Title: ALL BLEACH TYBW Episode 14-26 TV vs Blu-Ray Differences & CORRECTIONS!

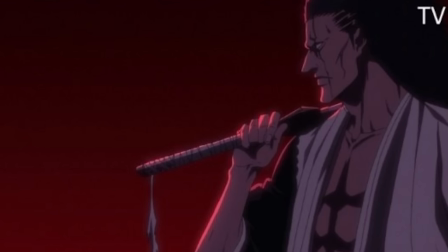[24:33]
Then in other shots of this episode, there are such minor to no changes. I mean, have a look at this side profile shot of Kimpachi here, and compare it to the Blu-ray version. It's minimal to no changes at all. This shot here has a minor correction to the neck here, but they've just extended it out a little bit in the Blu-ray version.
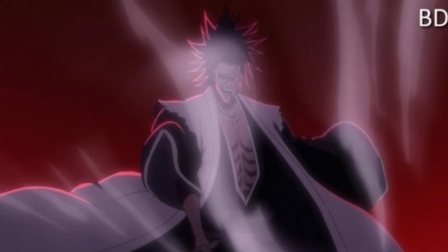[24:50]
This shot here where Kimpachi is releasing his Riatsu, you can see that it's been improved within the Blu-ray version. Just some more effects have been added. They've added a bit of a blur to it, so that the steam or the Riatsu that is coming off of Kimpachi doesn't look as simple as it does within the TV version.
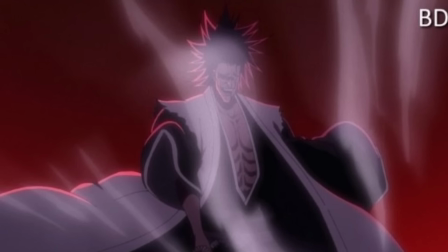[25:04]
So it looks quite flat within the TV version and they've just added an extra blur to the Blu-ray version just to give it a bit more extra detail in comparison to the TV version,
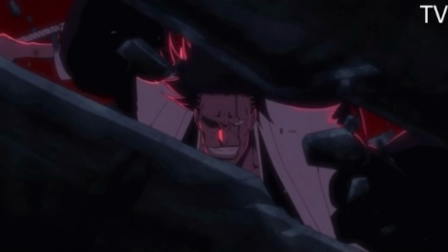[25:13]
which again, yeah, does look quite flat. So there's this shot here where we can see Kimpachi through the rubble and a detail has been added to the rubble in the Blu-ray version.
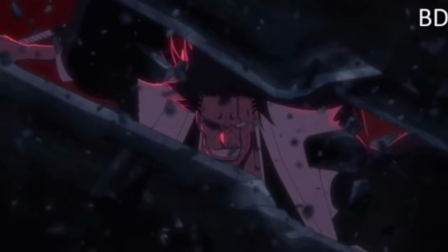[25:21]
You can see it's just some added texture just to make the rubble look a bit more better.
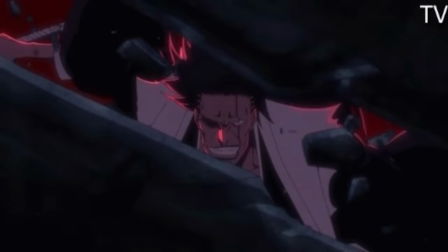[25:26]
And honestly, this highlights perfectly the changes that we're seeing between the TV and Blu-ray version.
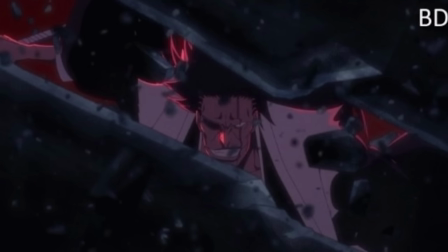[25:30]
The Blu-ray has just done a great job with just adding extra detail, doing some minor corrections, fixing things that just weren't there in the TV broadcast version.
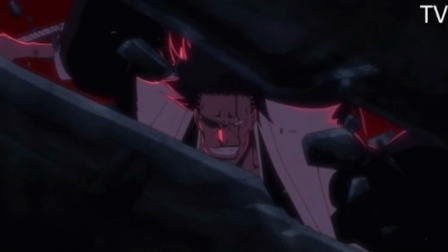[25:38]
It's hard to really expect the animation team to do an overhaul of Core 2. They're so busy with Core 3.
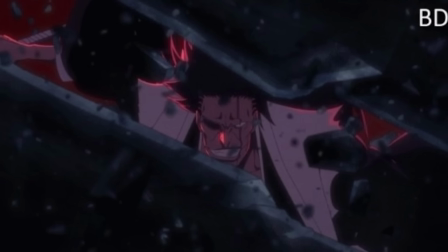[25:45]
I mean, changes like this, it's really nice. It just makes everything stand out that much more.
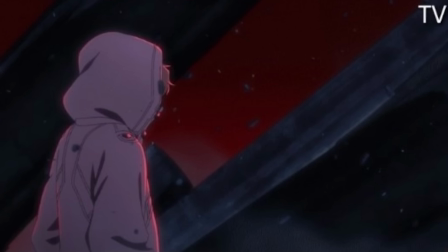[25:49]
Okay, and the final correction that I want to talk about from episode 20 is this shot here where we can see the side of Grimmie with his hood covering his face. And again, corrections have been made to the rubble around him. you can just see that things have been made to look a bit more brighter.
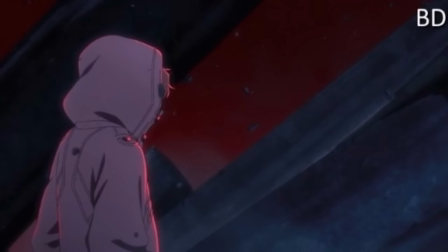[26:03]
Some more detail has been added. While it was really dark in the TV version, they've just made it look a bit more brighter in the Blu-ray version.
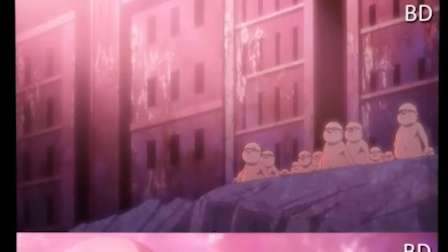[26:09]
Some more changes here.
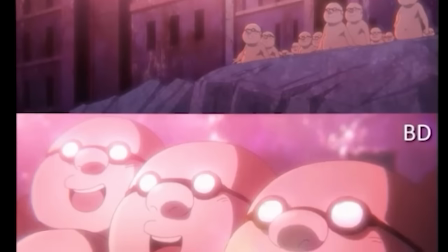[26:10]
The first two you can see include some lighting and color changes, where we see the character of James with the color being drastically changed in a Blu-ray release.
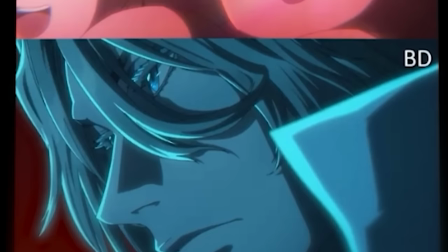[26:18]
And probably the most notable change here is this drawing of Hashwald, which has been completely redrawn for the Blu-ray.
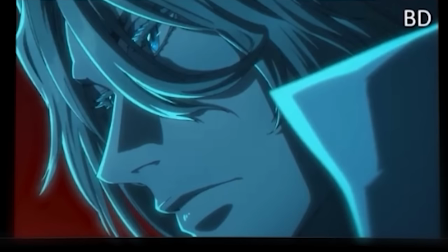[26:24]
He looked quite a lot more derpier within the TV broadcast version, but thankfully they've corrected this for the Blu-ray release.
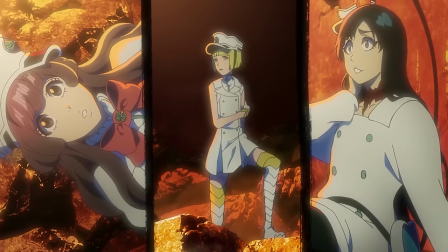[26:30]
So some more changes here. You've got this drawing of Lil Toto here from the TV broadcast version, and this has been corrected in the Blu-ray version.
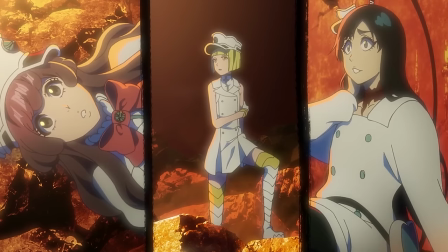[26:37]
As you can see, the drawing of Lil Toto's face has kind of been fixed via a minor alteration.
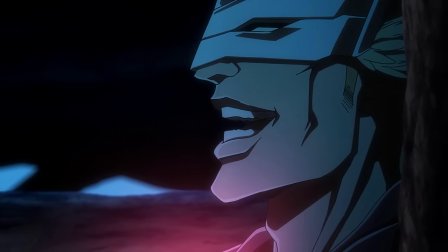[26:42]
So you've got some more changes here from the battle between the Shootstaffer and the Zero Division. Again, it's lighting changes, so this is the TV broadcast version, and this is the Blu-ray version.
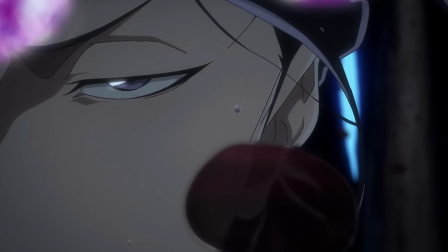[26:51]
The scene involving Askin has also been changed it's just a minor visual effects change where this red bubble appears to be a lot more transparent within the blu-ray release
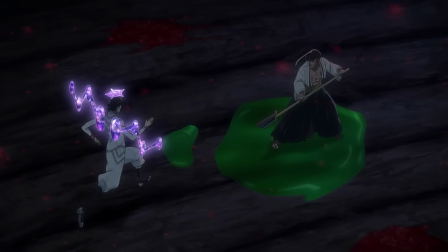[26:59]
so there's again these changes during Askin's battle against Karinji where this green puddle is changed to purple and the continuity continues in all
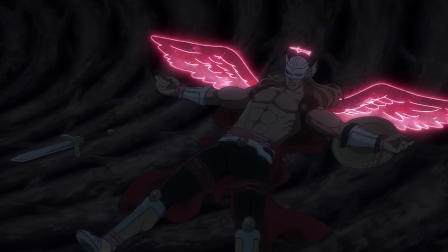[27:06]
of the scenes where this green is changed to purple here so during Gerard's battle against Senjumaru we can see that the bindings that tie him down have been
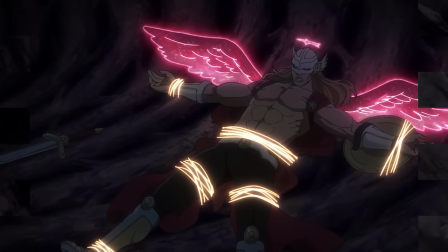[27:14]
changed around within the blu-ray where they're given this glowing golden effect again this is how they look like within the TV broadcast version and
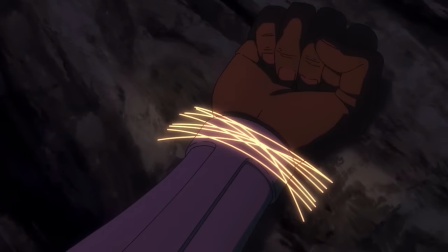[27:21]
this is how they look like within the blu-ray version.
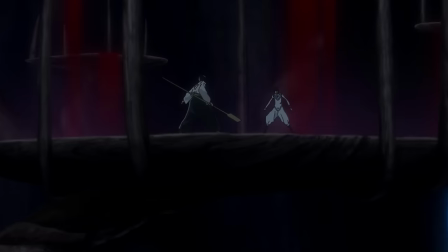[27:23]
So the TV broadcast version has also been corrected where they had forgotten to draw the Shootstaffel members in their holy forms like in scenes like this.
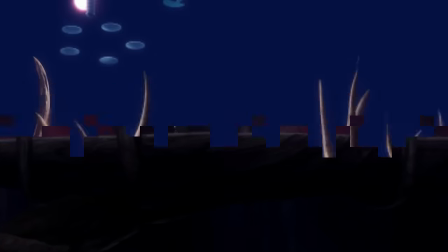[27:31]
So this has been corrected in the blu-ray with their holy forms being properly depicted. Again you can see it here with Lil Barrow too and that his holy form has been drawn within the blu-ray version.
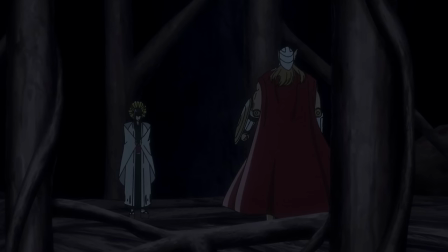[27:40]
Again this trend continues here during Sanjumaru's battle against Gerard.
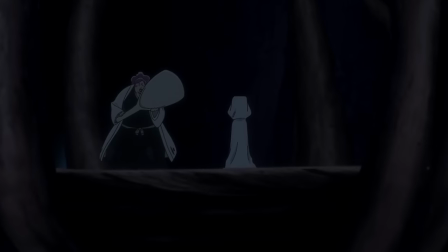[27:43]
The holy form is included within the blu-ray version And again, you see it here against Paranaida's brief battle against Kyrio.
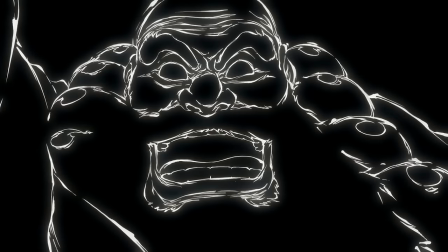[27:50]
And there you have Paranaida's holy form drawn. So yeah, there are other changes here like Ichibe's face.
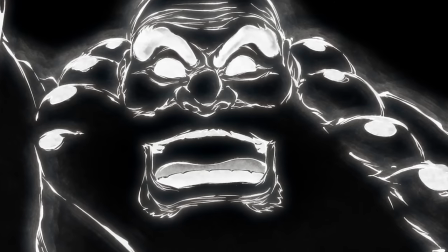[27:55]
This is the TV broadcast version. And this is the Blu-ray version. So some minor changes have been made like the black within his eyes has been turned white. And his eyebrows have also got a white color to them. Yeah, it's just a lot more white and a lot more detail that's been drawn to this version.
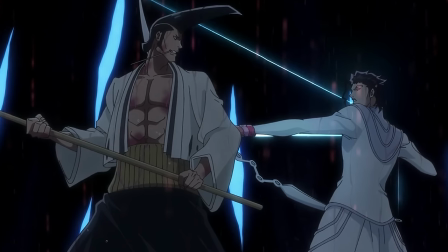[28:09]
It looks really nice. It's rendered really well too. and then again like I mentioned earlier any scene where their holy forms were not drawn on the Shootstarfall members they've
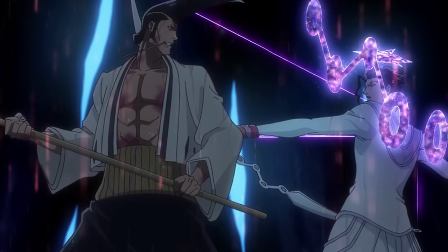[28:17]
corrected this within the blu-ray so yeah there you've got Askin's holy form there so again there are minor changes all of these changes that I've discussed are from episode 26 but honestly there isn't that many changes between the blu-ray and tv broadcast version it's either just a few compositing
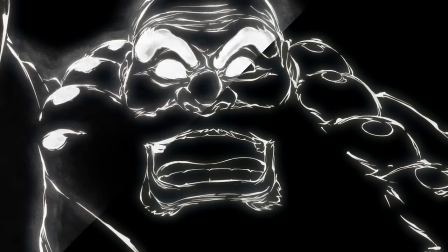[28:32]
changes or they've made scenes look slightly brighter or with more color in comparison to the broadcast version aside from the things that I've shown you here.
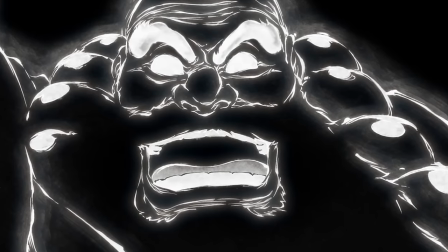[28:40]
There's literally no other changes.